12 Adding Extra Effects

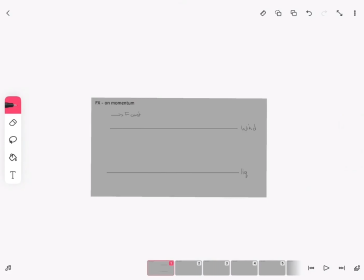With wind, you can use blobs patterns to show pulses of wind, to show a wind which is constantly blowing and affecting the environment. You can also have a combination of them to show both your character
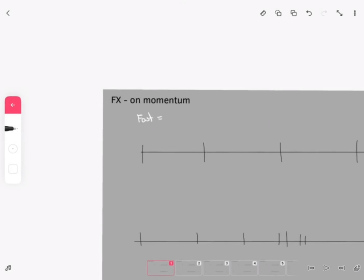actions and the environment around them in a more interesting way.
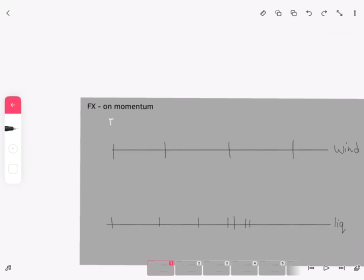I personally like to combine both the effect that the wind has on the character with an S pattern
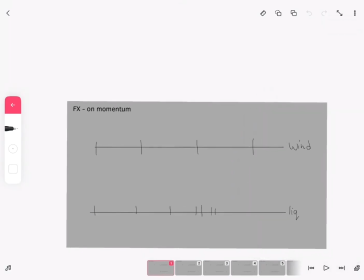and also show the strength of the wind by using pulses. The wind is also much quicker than any other thing in your scene.
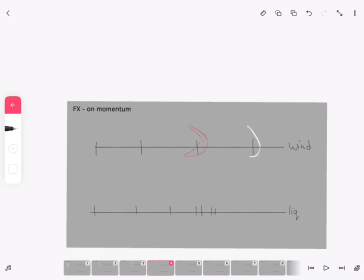So I personally like to animate it on ones and also add smear frames to it.
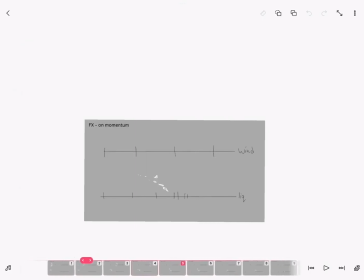But unlike lightning, which is very much a focus of the scene whenever it is present,
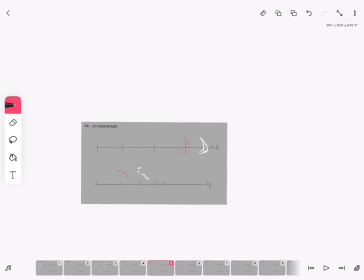the wind usually is going to only be accompanying the environment and backgrounds to sell the effect of your characters interacting with it.
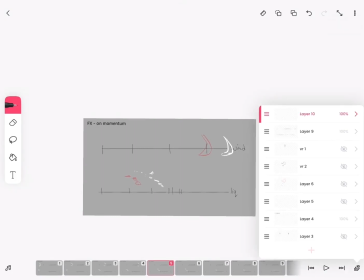So you still want to create a design which is not too distracting, even with smear frames.